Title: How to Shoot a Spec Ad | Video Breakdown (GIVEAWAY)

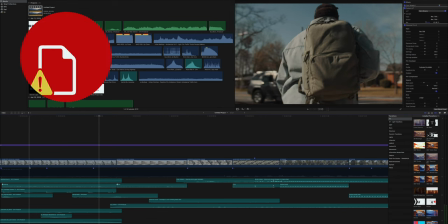987s
um to act like he's unlocking the car that he's walking towards and there's you know a lot of like texture fabric moving sounds just to kind
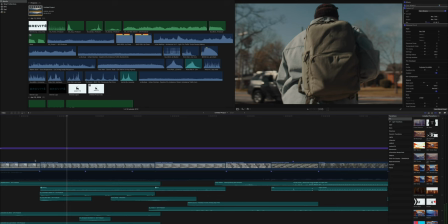995s
of emulate like the jacket rustling the bag moving and in context with the music it it it works um and so that's kind of what that is
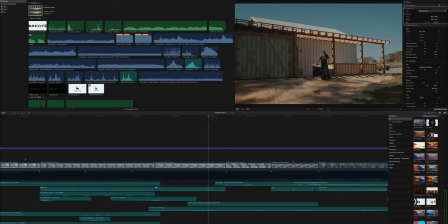1003s
and then we cut to this next shot and i tried to find something like dirt kind of something being moved on dirt so that's what this kind of uh dirt labeled sound is here um and then i have some birds and some you know chirping and different things like that um and you
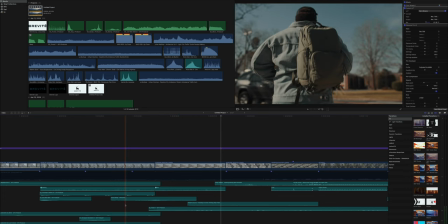1019s
know it kind of does a good job and then this whoosh sound kind of gets us transitioned to this shot um the different storylines so every time i
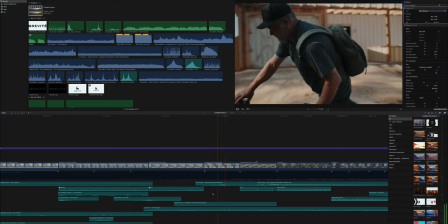1027s
transition from the storylines i use that whoosh sound you'll notice that honestly here that sold the kind of the leg like just it doesn't really
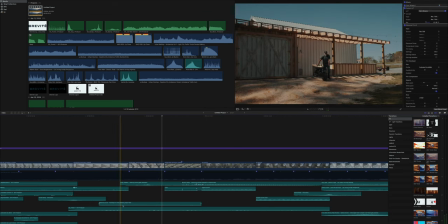1035s
make sense if you hear it without this is one of those ones that doesn't sound as good without the music but it it simulates like you know him getting on the bike the the birds are still chirping
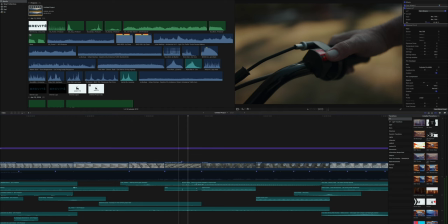1042s
and then here we got a click sound and i found this this ducati mic uh basically motorcycle like engine starting and then this other engine sound i like so i kind of morphed them together
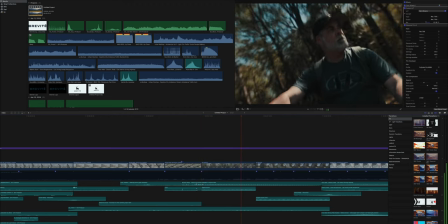1058s
And here you can kind of hear the difference when they cut. The other one cuts in, right? And I will turn the music on for this one.
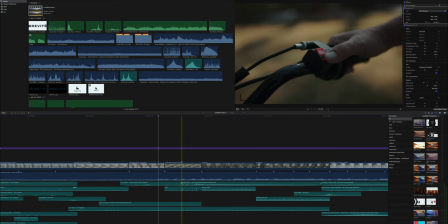1064s
You can actually hear, I intentionally lined up the click of the button being pressed with this snare hit on the track.
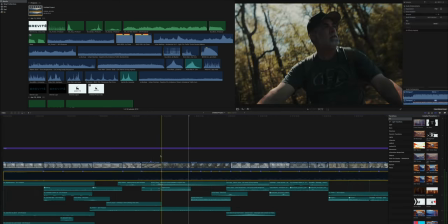1072s
Right. Just the motorbike sounds.
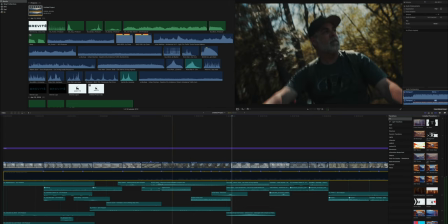1078s
Right. And then, so this one, I actually used a little bit of the camera audio on this one here.
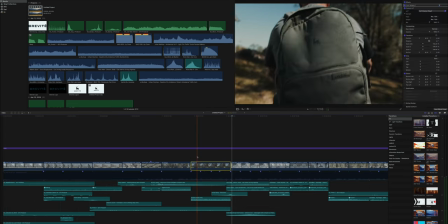1083s
Because I wanted the perspective shift.
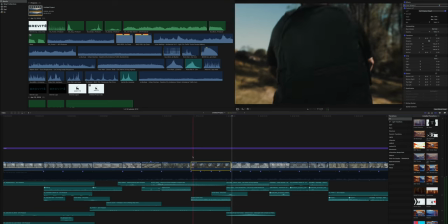1085s
So I mixed in a little bit of the camera capturing the actual engine of the bike to
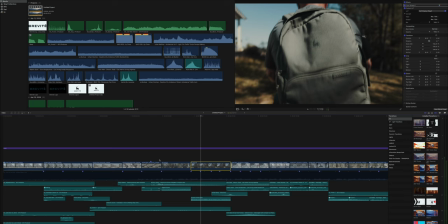1093s
get the perspective shift because the camera was in front of the exhaust before, and now it's behind it.
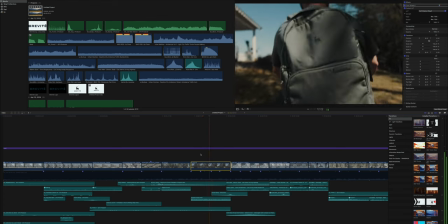1098s
So I wanted to kind of sell that so you can actually hear the wind rustling a little bit on the mic. And then we transition again another whoosh here.
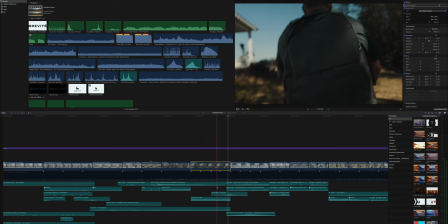1105s
The transition is to the car shot.
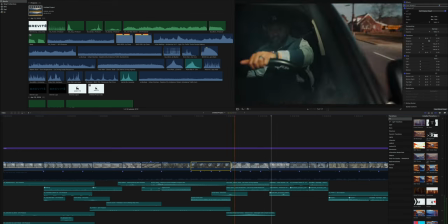1112s
So everything in this one is fake. All the sound is fake. there's actually like a Tesla electric Tesla sound here that kind of is more of a I'll solo it
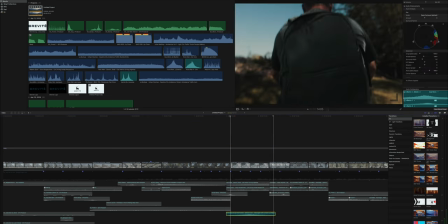1124s
it just kind of has that that like inside a car sound so in this shot that I have with RJ there's there's a car coming by and I'm gonna solo this track here and
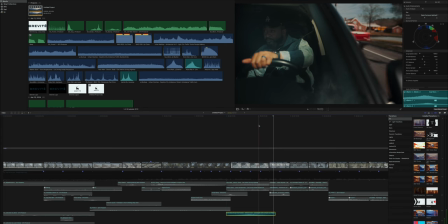1131s
I wanted to simulate like this truck passing right as we drive by it and it drives by us so I kind of found this this car passing like passing you sound already and then what I did I came in here to the audio settings and hit
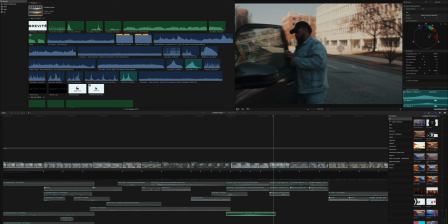1146s
pan and then went to basic surround and basically what I did is I keyframed the position so like when you're editing stuff like this this dot here it simulates where the focus of the sound is and then it shows you what it will look like where the sound's coming from the directions it's coming from
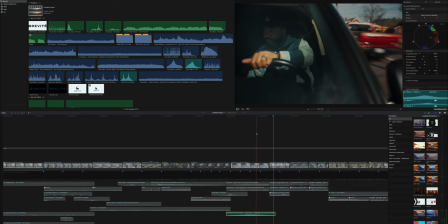1159s
so what I did is you can see the watch the movement of it I keyframed it as the truck passes the perspective of the
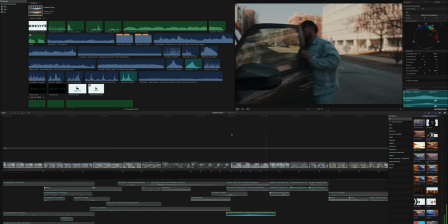1166s
audio shifts so it helps sell that if you got headphones on or something that sells it you'll be able to hear it more but it kind of moves from the back
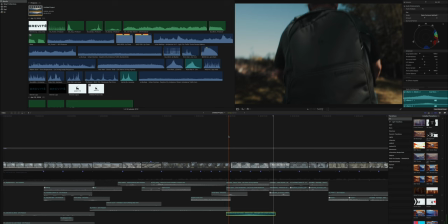1174s
of your head a little bit forward but still stays on this this right side and it just kind of helps sell that
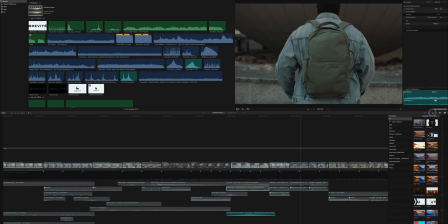1182s
effect and then if you unsolo this and add in all the rest of the car sounds
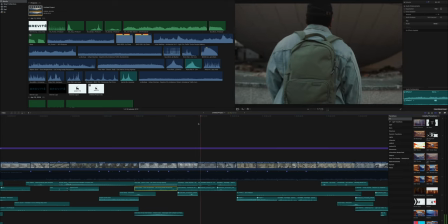1188s
sounds it sounds exactly like it would sound this shot here car door closing that's simple um again just city ambience is kind of the idea so we're trying to find you know what it would be like if you're in a city so that's kind of what i have going on here
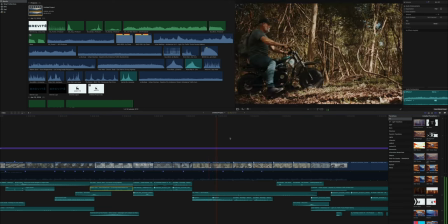1202s
you know the bag again engine sounds cut to this one again perspective shifts um very important
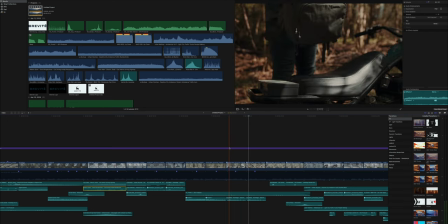1210s
and then like the bag rustling sounds and things like that that's always hard to do um find the right thing so again use the music to your advantage hide the little imperfections in terms of what does
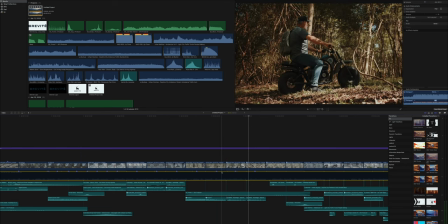1220s
it perfectly line up with the visual but you just want to make sure that when you watch it is it believable sound design is basically lying to people uh and trying to manipulate them into gaslighting them into thinking that what they're hearing is real.
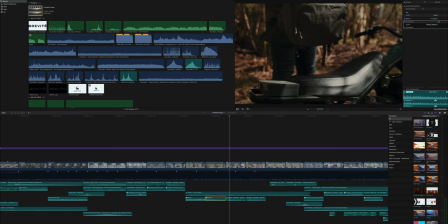1232s
And I'll be honest, a lot of what I'm doing on these tracks is I'm EQing things to make it sound better, make it sound right.
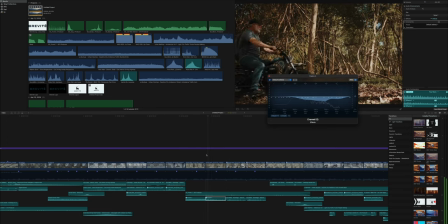1238s
What I don't like and what I do like. So like if you take this, this engine sound right and take the EQ off,
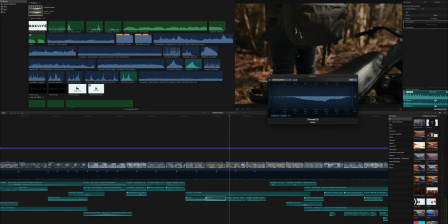1244s
if you can hear the difference, this is way better.
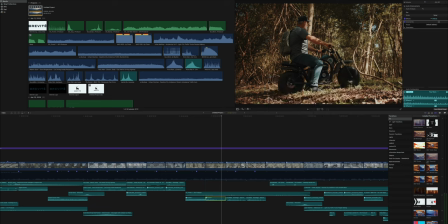1249s
It's less harsh and it's just a better quality sound. So you got to use the EQ to your advantage. Use that pan tool to your advantage to help sell things. and sometimes like if i have two ambience tracks like if i have two different city ambience i'll pan one a little left one a little right just to separate everything and make it feel more immersive those are always tricks you can do
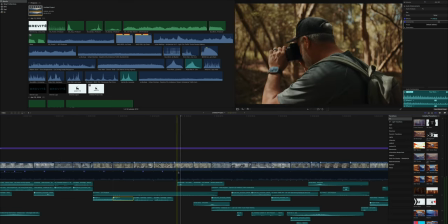1267s
and then camera shutter and this ambience these birds are going the whole time and
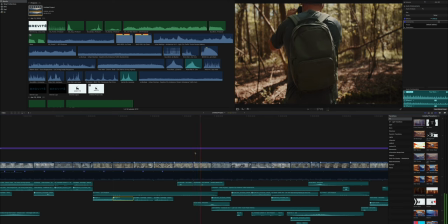1273s
then we have another transition and we transition back to the city so i went from birds to city ambience cars in the background
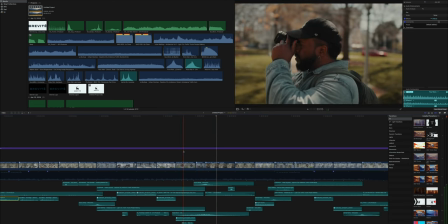1284s
and then this one was more of a longer ramp up i wanted a bigger pan i wanted a bigger whoosh on this one so you can hear this like a longer uh like a bassier kind of build up to this transition with the cameras and
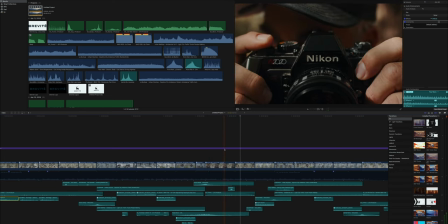1299s
then the shutter sound and i try to find more of like a film camera style shutter to match the camera because obviously this is more digital this one is versus the nikon and
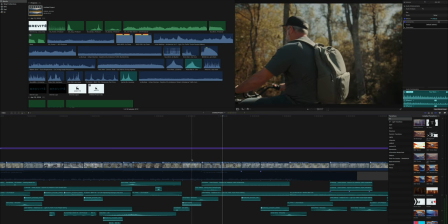1307s
so that was a transition there more engine sounds again we transition uh to rj again so another whoosh and then
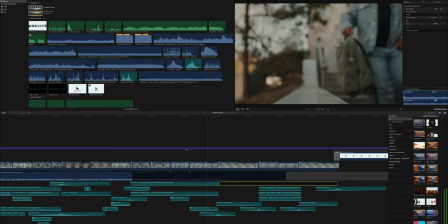1316s
for this last shot here we just kind of walking sets in the back down again another transition to to dad so we i have the the whoosh sound back
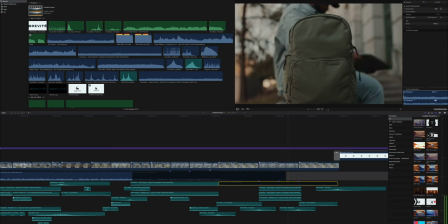1326s
and forth what
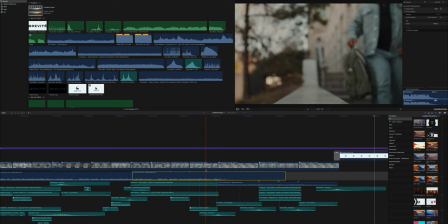1331s
i wanted to happen at the end was when i'm cutting back and forth multiple times and the music's kind of down is i wanted you to hear more in the environment
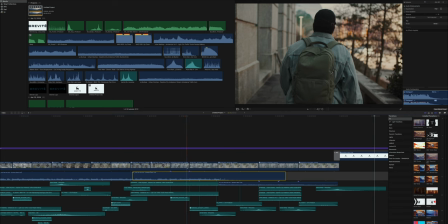1337s
and just hear the contrast and again highlight what we've been doing throughout the whole film so far is we've been cutting back
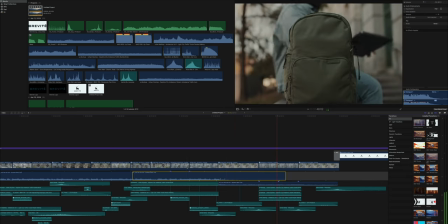1343s
and forth between these two storylines. Like in context, city sounds, nature, and then we logo. And that's it. That's the breakdown. Hopefully this video was very helpful for you. I enjoyed making it. I enjoyed making this project in general. It was a fun thing to just practice your skills and always work to try to get better. So I'm excited about that. As always, I thank you guys so much for watching. Make sure that you enter the giveaway. Subscribe, like this video, drop a comment below and follow me on Instagram and you will be entered to win. I appreciate you. I will catch you all in the next one.